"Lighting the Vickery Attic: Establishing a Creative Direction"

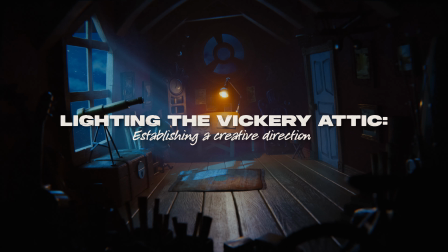When establishing the creative direction for any scene that I might be working in regarding the lighting, and specifically in this case for the Vickery attic scene,
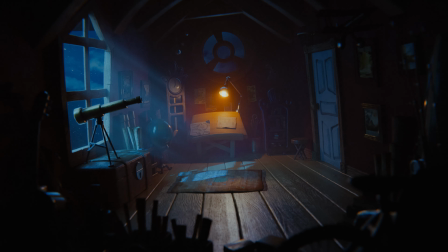the first question I asked myself was, what story am I trying to tell?
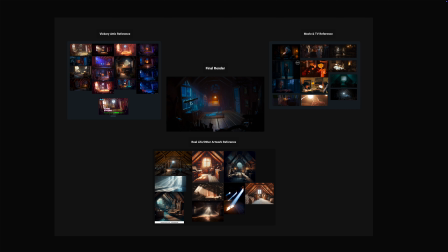Because everything, the lighting, the composition, the details in the frame, they need to work together to support that story.
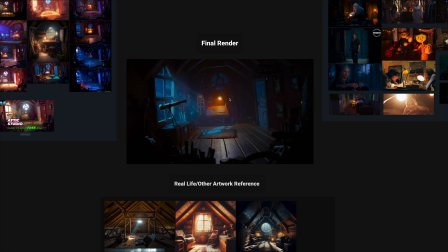So for this attic scene, I wanted to create a nighttime setting with a moody, mysterious vibe to it. Something that feels like it has history, but also leaves room for the story to continue to unfold within. I didn't want to give too much away, but I wanted viewers to feel intrigued.
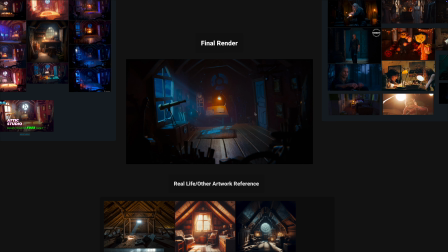At the same time, it was important to me that the scene felt grounded in a believable world and had a well-balanced exposure with realistic colors and motivated light sources. The next step was to gather reference, as much reference as I possibly could and as much of a variety of reference as I can gather.
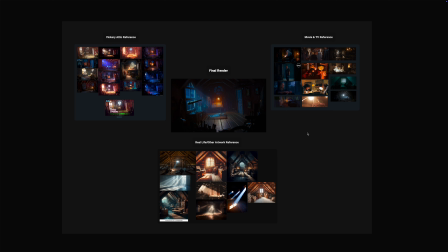That process will typically look the same regardless of whatever project I'm working on. And so the type of references that I will gather would be real life reference, photo reference, and that's what you'll see down here.
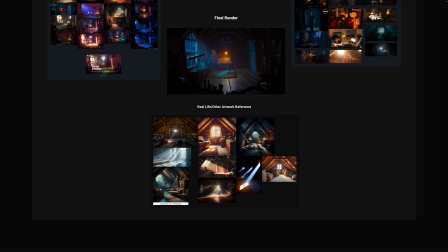That could mean maybe even taking your camera or your phone to take photos of the environment around you if it kind of relates to the subject matter, the scene that you're working on, that is. Often though, it will simply just be a Google search and I can just type it in Google,
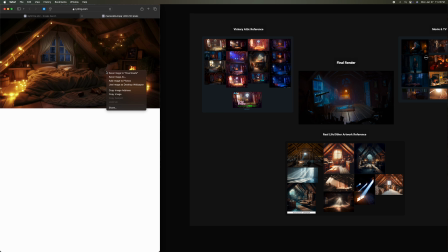search it up, copy the images straight out of Google into PureRef, paste them into my reference board here.
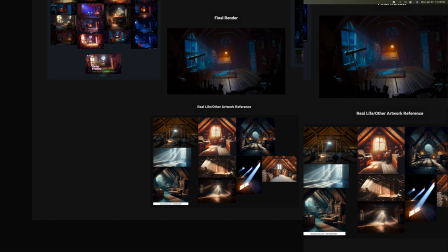These ones I believe were straight up off of Google or Pinterest or both.
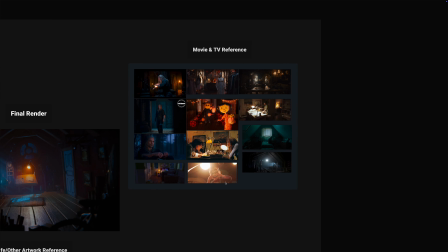As well as that though, I will often also get reference images from movies and TV shows that relate to the scene that I might be working on, whether that's the specific time of day as well as the environment in terms of how it relates to the scene I'm working on,
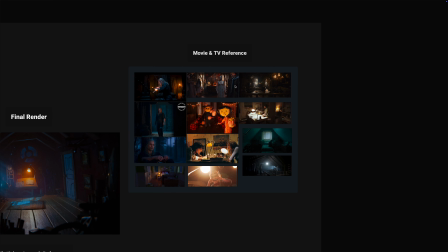or it might just be the environment itself and the time of day might be different, as we can see here in The Servant, this show on Apple TV.
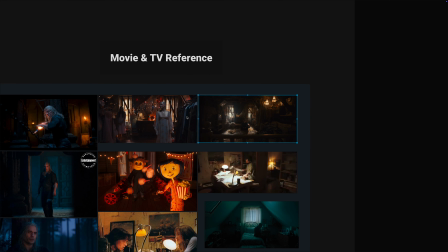It kind of takes place here in this attic. Even though it's daytime, it's still helpful to use that as reference.
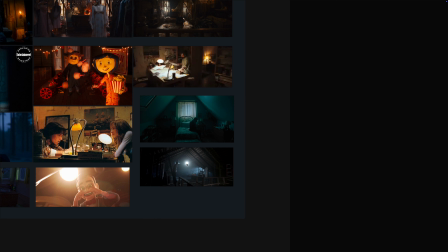And then these ones as well. This one, I believe it's daytime, but it's in an attic, so it's still helpful to use as reference. And I believe this one as well. I thought that one might be closer to nighttime.
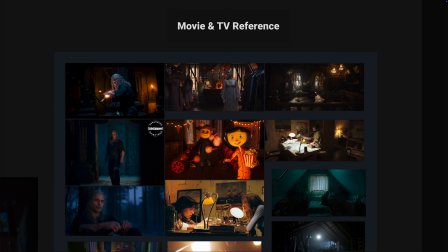These ones here in The Witcher, these are nighttime. These one here from Caroline is nighttime.
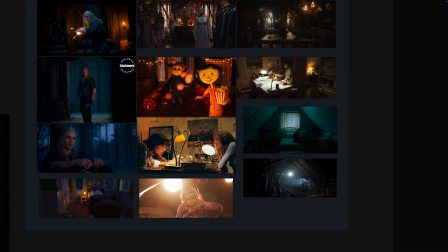In any case, it's just kind of getting as much reference as you can that relates to the subject matter that you're working on in various ways, right? You can pull different elements. For example, this image here from Toy Story, I'm not even sure it's an attic. It might not be daytime, but it's good reference in terms of how a practical light
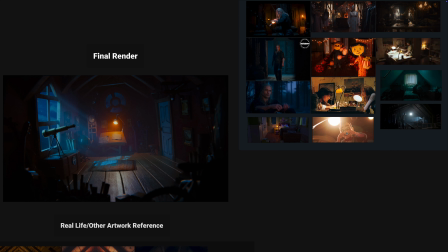looks when you're exposing for midtones to kind of those shadow regions within the frame.
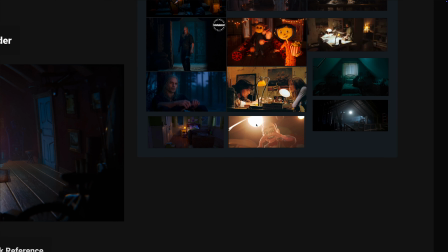And so we can kind of see that it's blowing out, right? Because we're exposing for those midtones and shadows when we see the light source itself,
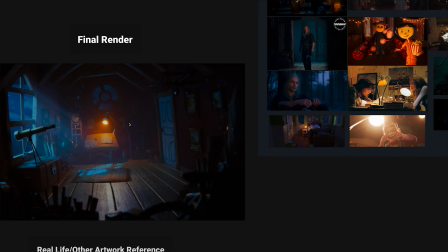as we do here, as well as here, it would kind of blow out. And so I tried to carry that through into my final image here.
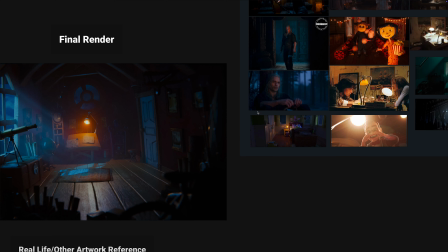And so overall, I tried to also carry over those kind of complementary color tones,
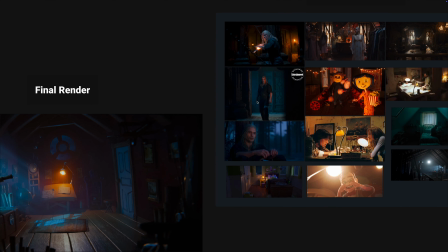the color contrast from The Witcher that we see, those warm to cool tones, carried that throughout.
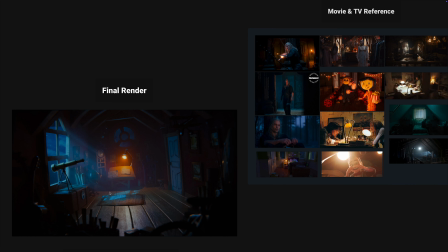The cool tones have been kind of introduced through the nighttime natural ambient lighting. And then the warmer tones are just kind of indicated here by the lamp itself, drawing the eye to the center of the frame.
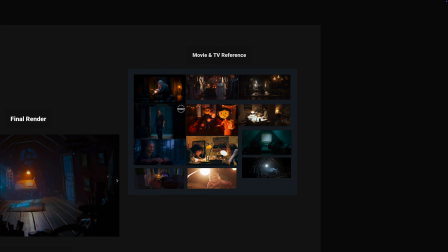And then I also use these as reference for volumetrics. We'll see some volumetrics here in these photos of these within these attic kind of settings.
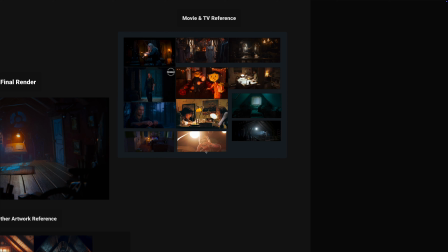And then also within these movies and TV shows, we see some volumetrics as well as these renders over here, right?
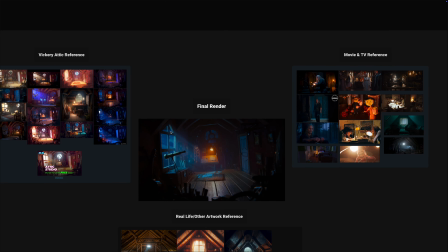And so I kind of wanted just to keep them subtle. They are moon rays, as it were. It's nighttime, so I didn't want them to be too strong.
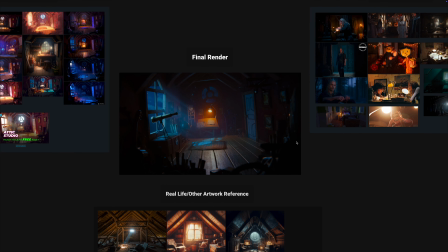I just wanted them to kind of supplement or complement the frame and lead the eye through the frame towards the center of the frame. As for the colors, otherwise, the blue, I could have made it very saturated as this artist did here, or I could have made it more green.